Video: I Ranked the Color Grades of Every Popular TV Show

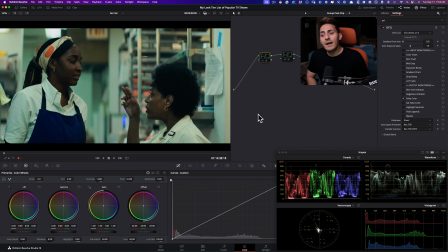86:32 Like overall, it has a good look. It's not a bad look, but there's a lot of inconsistencies. And for that reason, I decided to put it where I did.
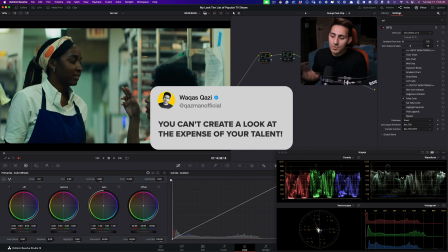86:42 And especially with your talent, you can't create a look at the expense of your talent.
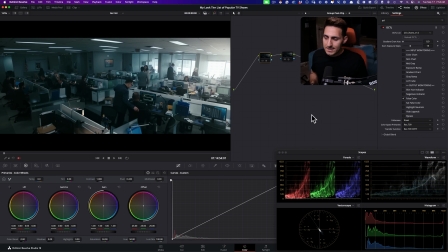86:54 All right, now we have a show that just like literally should have ended 2 seasons ago. I'm talking about The Boys. It's just getting weirder and weirder for the sake of like memes and nothing else. I'm completely over it. And I think the grading is just very similar to The Bear.
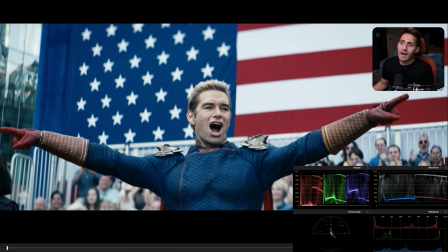87:11 There's a lot of inconsistencies. And more importantly, I understand they're going for a very distinct look. I think it could just still be done in a way where we don't get to see the magic trick. That's the ultimate idea. We don't want to see the magic trick. This is great. So this looks really good.
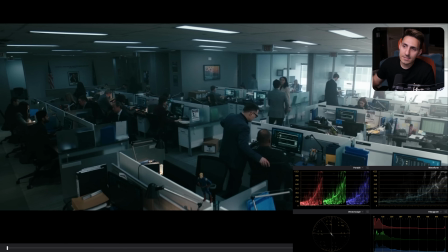87:28 I mean, I wouldn't go as far as great. This is good. This is not good.
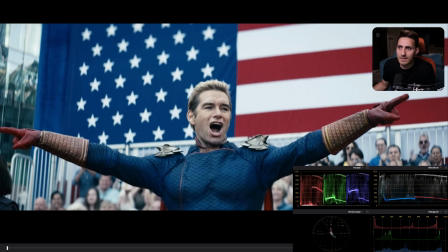87:33 It doesn't really do anything for me. And then this is like,
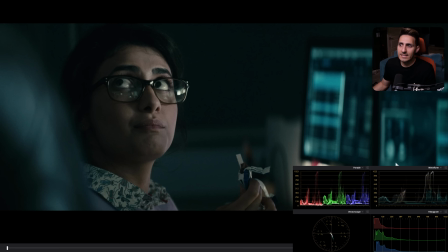87:38 again, creating high contrast at the expense of like just missed information. Like, you're pushing it and you're just going really hard. It's almost like, it feels like they slap a look on and then they rework it to like make it okay.
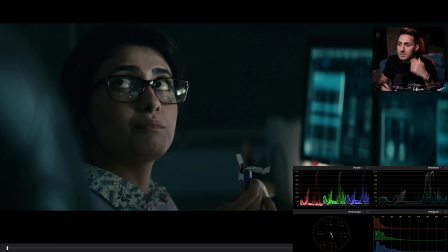87:57 And again, I'm saying that because I would do that in the past. Like I would just like, I have a LUT or I have like a power grade that I just feel like would be really cool. And I slap it on and then I go, oh, fuck, it doesn't work. What am I supposed to do? And then I just like start reworking it.
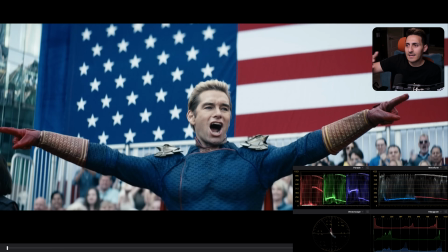88:12 And then from scene to scene, it just like, ends up losing its magic.
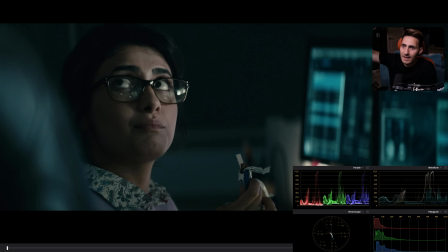88:17 And by the time you get to the last scene, it looks flat and weird and there's not enough juice in the skin tones and it just like looks bad.
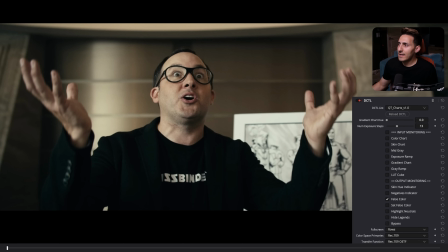88:25 And that's what I see here. Like if I go here and if I turn on false color, I mean, it's cooked, it's gone.
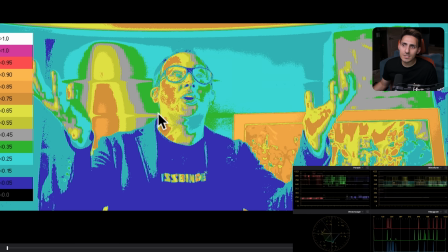88:32 And then like, there's just like so much is happening.
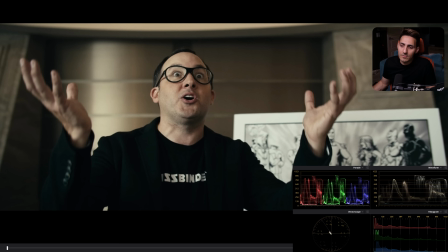88:36 It feels like a contrast created with a contrast, like right here, just slider.
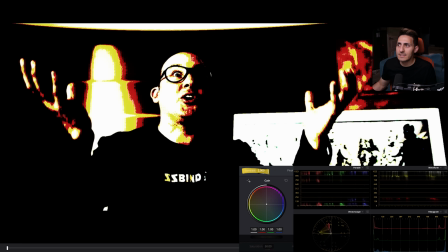88:42 Like it's just like this. Like it's just like created with like a contrast slider.
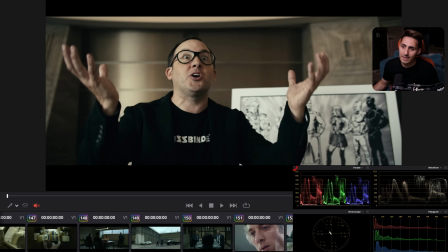88:47 There's no sophistication. There is no like what Tom Poole is doing. Like the kind of jiu-jitsu that he is showing you with all of this stuff.
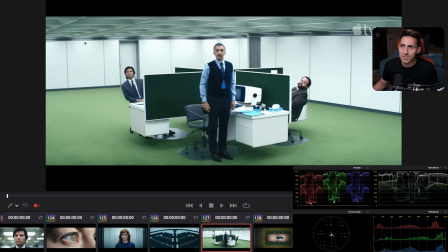88:55 Like where there's just so much punch, but he gets to
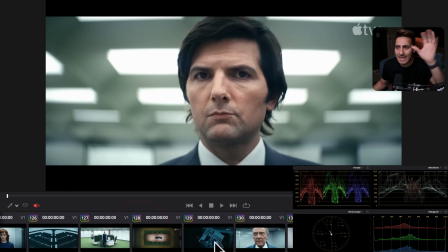89:00 pick where is he going to create and where is he going to get that punch from.
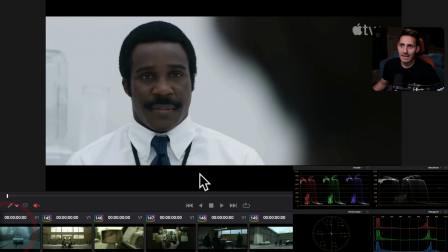89:05 Okay? And that's how these looks are created, folks. Like it's not just created with like, by just like grabbing something linear and cranking that puppy, because you're going to end up with things like this.
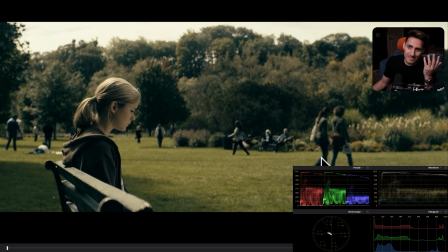89:16 And then it just, again, it looks like it's not properly converted. And then like Resolve codec 2383 LUT is applied and it's just not, again, used properly. And then there's a lot of like reverse engineering happening to like pull some of that out.
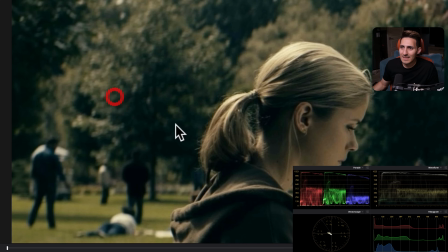89:35 And it just, the teal parts are getting cooked and weird.
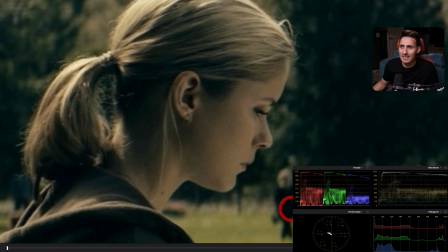89:40 And it just, the skin looks like so thin, and
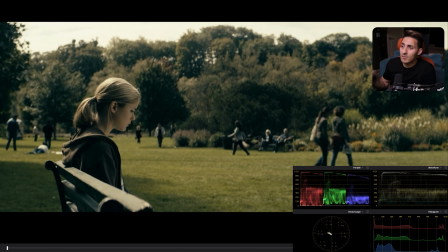89:45 it's like, it just literally feel like a wrong color space transform is applied.